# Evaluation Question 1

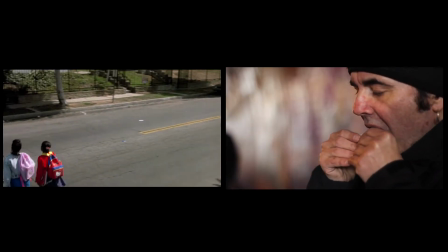[4:06]
Like I said in the last one, it's a very quick introduction of him before we move on to the next scene after him.
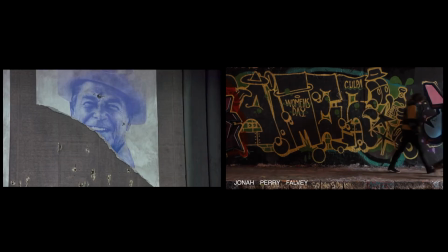[4:13]
He's clearly not as important as the rest. There's lots of shots of the location of this one scene in Boys in the Hood.
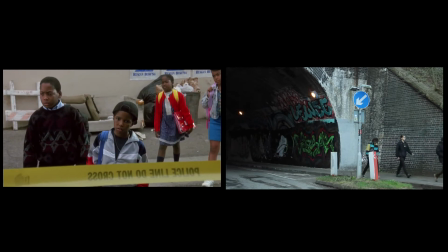[4:21]
This scene doesn't have much importance to the film,
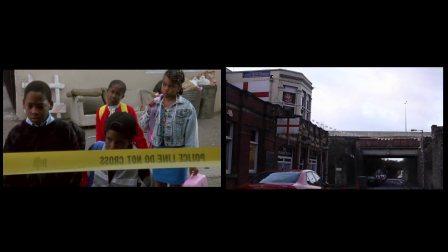[4:24]
as this is the only scene where you see it, although there is quite a long scene, lots of shots of the location just to get that detail in.
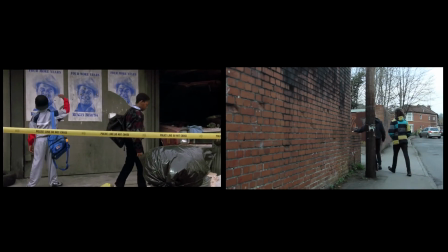[4:32]
I'd say both films are very slow. Boys in the Hood, I'd say, is slower than mine.
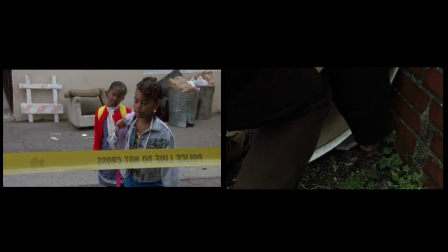[4:37]
It's got a very slow pace. So now we're coming up to the action scene in mine, although if you can call it that.
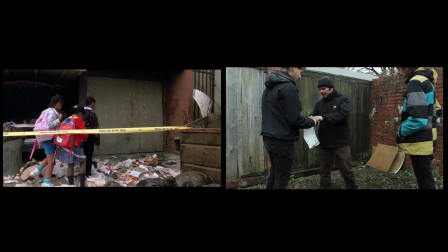[4:45]
So yeah, we've just been stabbed. This is what introduces you to the characters as criminals, not as just youths.
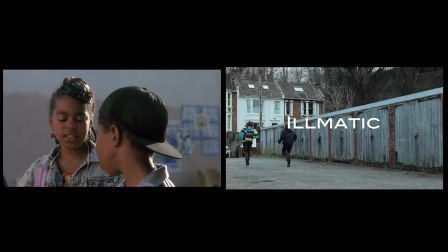[4:53]
And in Boys in the Hood, they haven't done anything particular apart from just talk and walk, really. no actions happened, and that's the end of it.
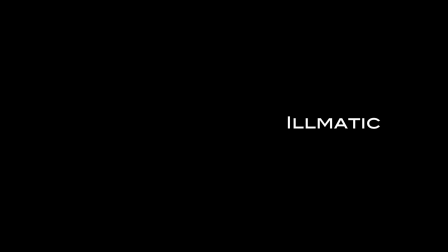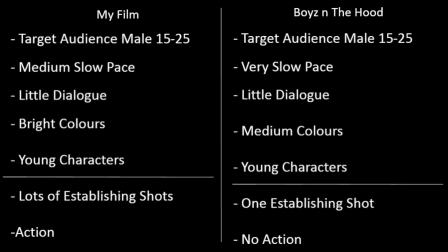[5:07]
Just another quick recap here. I'd say between the similarities between the films are we have a very similar target audience. They both have a very slow pace. There's little to no action happening. Again, it's the same with the dialogue.
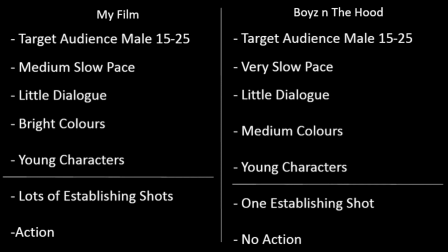[5:20]
Little to no dialogue going on. I'd say they both have much brighter colours than typical of British gangster films, and the characters are all both quite young, which is again not a thing that you'd find in British gangster films,
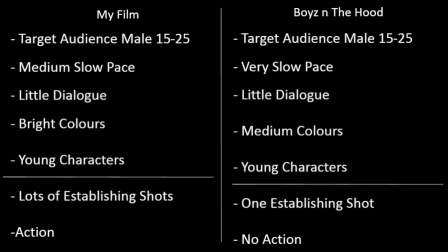[5:35]
although is not uncommon for hood films. I've got a lot of establishing shots in mine, whereas Boys in the Hood only has one. Mine has an amount of action, whereas in Boys in the Hood it is just dialogue and walking.
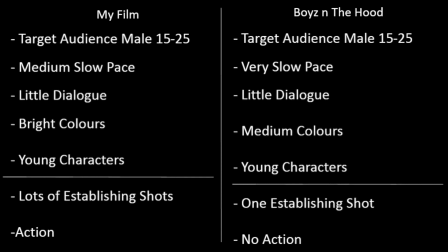[5:48]
Nothing of any visual significance happens. So now we have some shot comparisons between the three films now.
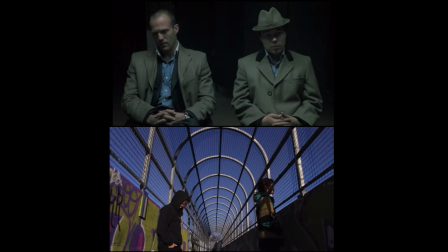[5:55]
So first off we have Snatch and Mime. This is the first shot of the two main characters for each of them. They are both composed equally in the frame. In Snatch they have almost the exact same costume. They're in the exact same position. The frame is very symmetrical. They're the same height. They're very equal looking.
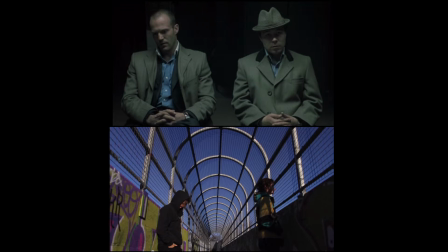[6:14]
I'd say that's quite similar in mine, although they take up much less of the frame and much more of it is used to make it look nice. And I've used a good location. I've used a low angle to capture these nice, interesting lines and shapes to make it look good. Although the characters are the same, they're the same position, same equally in the frame.
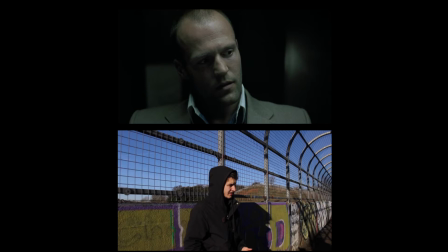[6:33]
Another one from Snatch now, we cut to the two dominant characters of the two characters for each. They're not too different, although again it's similar to the first one. The Snatch, you come right up close to the main character,
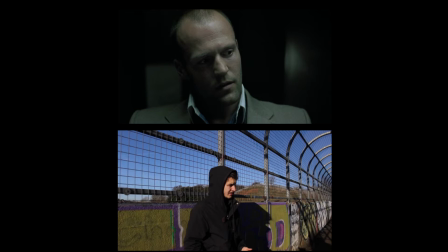[6:47]
whereas in mine he is much more a part of his surroundings, and you can see that much more. You can see again you still have these visually interesting lines and bold colours. The Snatch is very dark, it's all dark browns and greys, and it's not that nice to look at, whereas mine I'd say is more so.
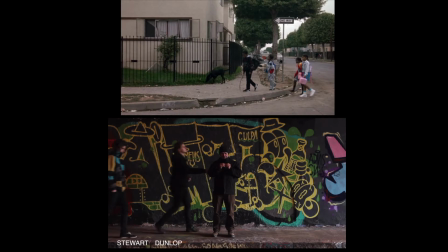[7:06]
Now between mine and Boys in the Hood, we're looking across the street at some characters, and in that sense they're quite similar. We're quite far away from the characters. They're all walking from one side of the screen to the other. Again, the colours for each of them are fairly bright.
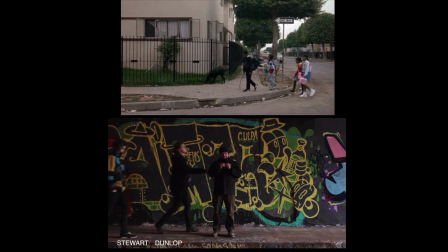[7:23]
I'd say mine are a bit more brighter, a bit more interesting, although on the top they're not particularly dark.
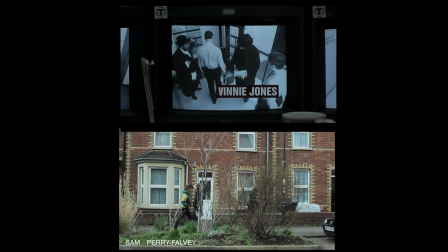[7:30]
They're just kind of average in the middle. Now between mine and Snatch again, this is the characters moving from one scene to the next. So I would say in Snatch they've done this for much longer. My shots were much shorter,
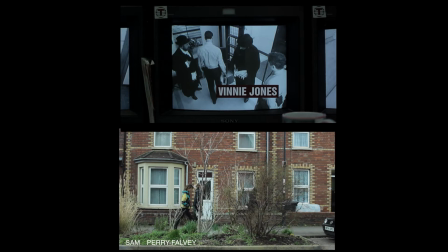[7:44]
and we're sort of looking at the title now. It's much more bold and big in Snatch than it is in mine. Mine is a very small element in the bottom corner, whereas in Snatch it's much bigger. It's got a much more bold font. It's all caps, and it's really much more in the middle.
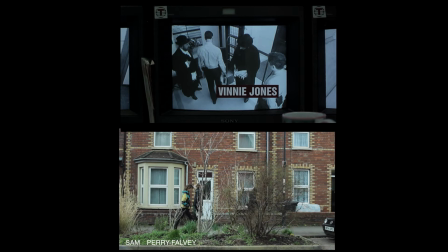[8:04]
It's much higher up in the frame. It's much more towards the centre, and it's much more grabbing your eyes.